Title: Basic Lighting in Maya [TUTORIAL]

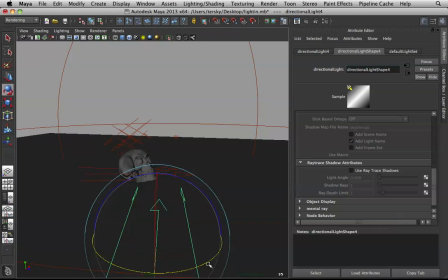Let's turn off the light preview and just angle this.
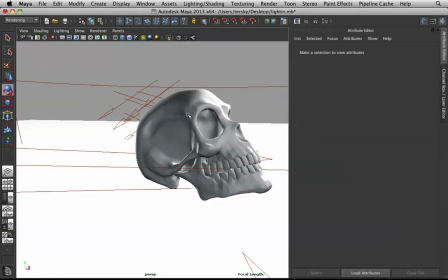There. So hopefully this will brighten up the bottom part of the mouth.
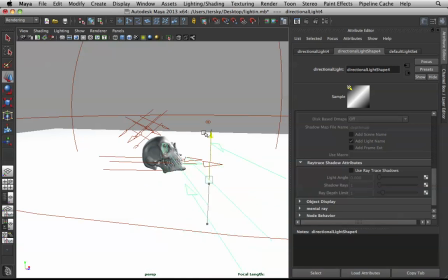And you might want to make this higher angle. Alright, that's what I want. Now let's bring this down to like 0.2.
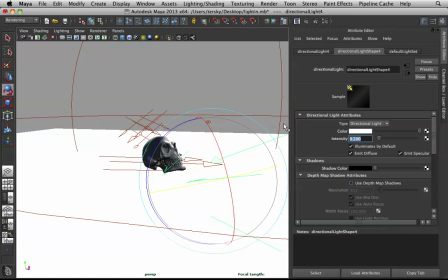All we really need is just a blending factor between the two. 0.2, 0.5 I guess will work.
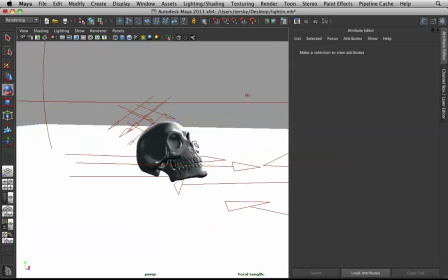Alright, we will not change the color yet because I want to see how it blends.
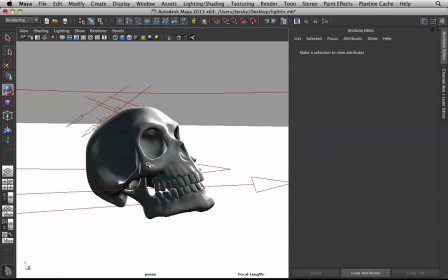And if we do change the color, there might be bias between our key color and our fill color.
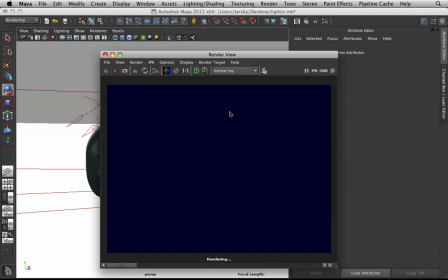Usually you want the key and fill to be the ones making the color. Cancel that because it's not rendering from camera 1. There you go.
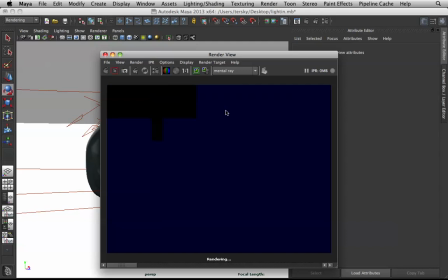Now this is rendering for characters and objects. This is not really rendering for interior.
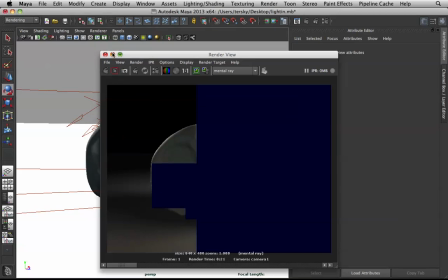That's a whole different subject, a whole different way of doing lights.
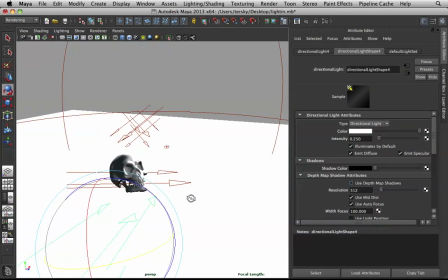I will cover it again. I might cover it one of these days. I forgot to break the floor, so let me break the light links between the directional, our last directional, and the floor.
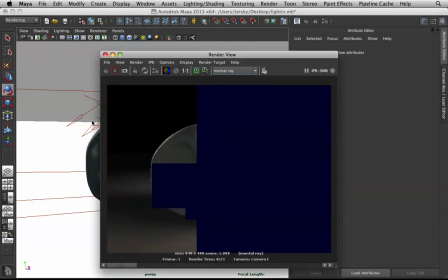And yep, let's go about rendering this again. Oh, and it's too bright.
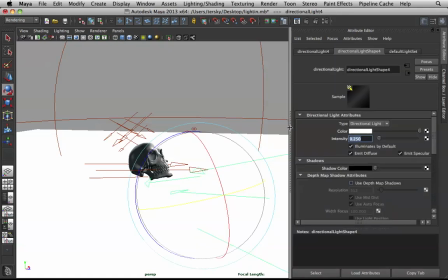So yeah, many things you can pick up from just looking at the partial render. I guess 2 is still a bit too high, 1.5, 0.15. See if this works well.
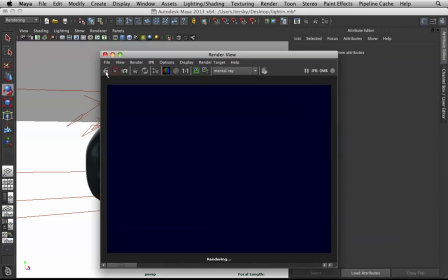All we really need is just that blending factor. Remember that, guys. We're not looking for anything else that will increase the light value. Just really blend those two lights together.
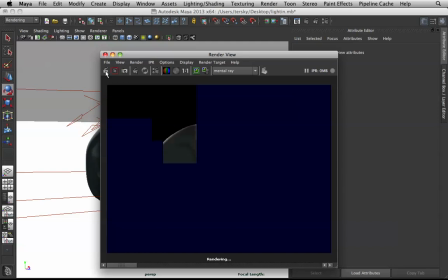Now our fill is really brightening up, and there is this.
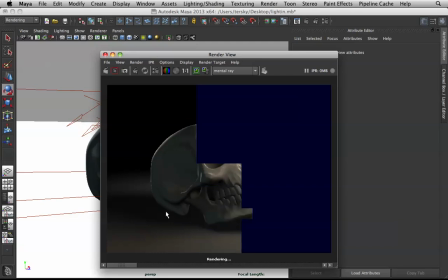It is looking weird. We did not cast shadows, did we? Guess that's why. See, this is why you should cast your shadows.
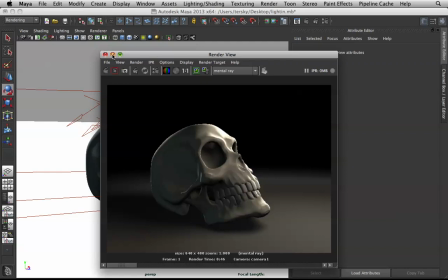If not, light will leak into areas you don't want it to leak into. Alright, so let me cast shadows for this one.
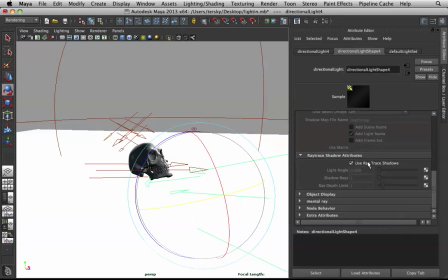Yep, we did not cast shadows. Now this I can put a 10 because the shadow will go that way, and I guess that's alright. No. Follow your gut feeling.
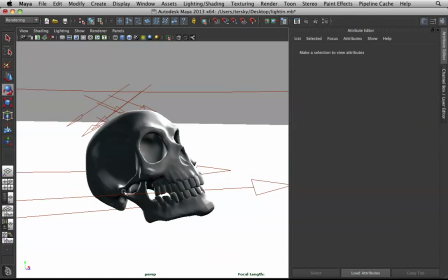Anyways, and for
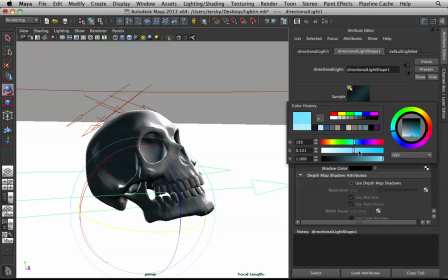our fill, we need to make this a bit darker, a bit more solid of a blue because it's blending too much.
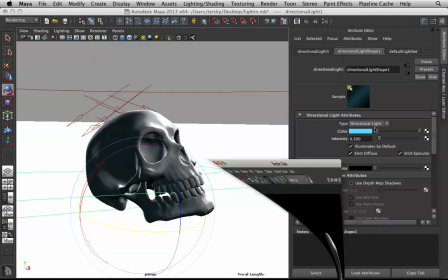So we need to add its strength. And this is too sky blue.
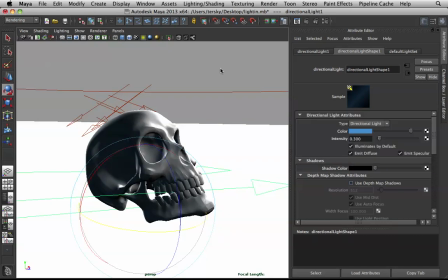I want to bring this up a bit. There you go. That kind of blue will do well.
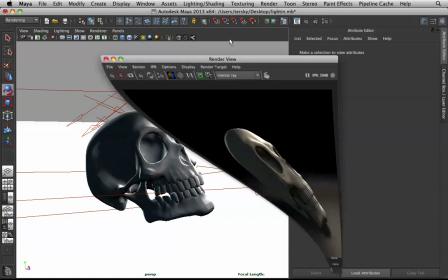Let's try rendering this again.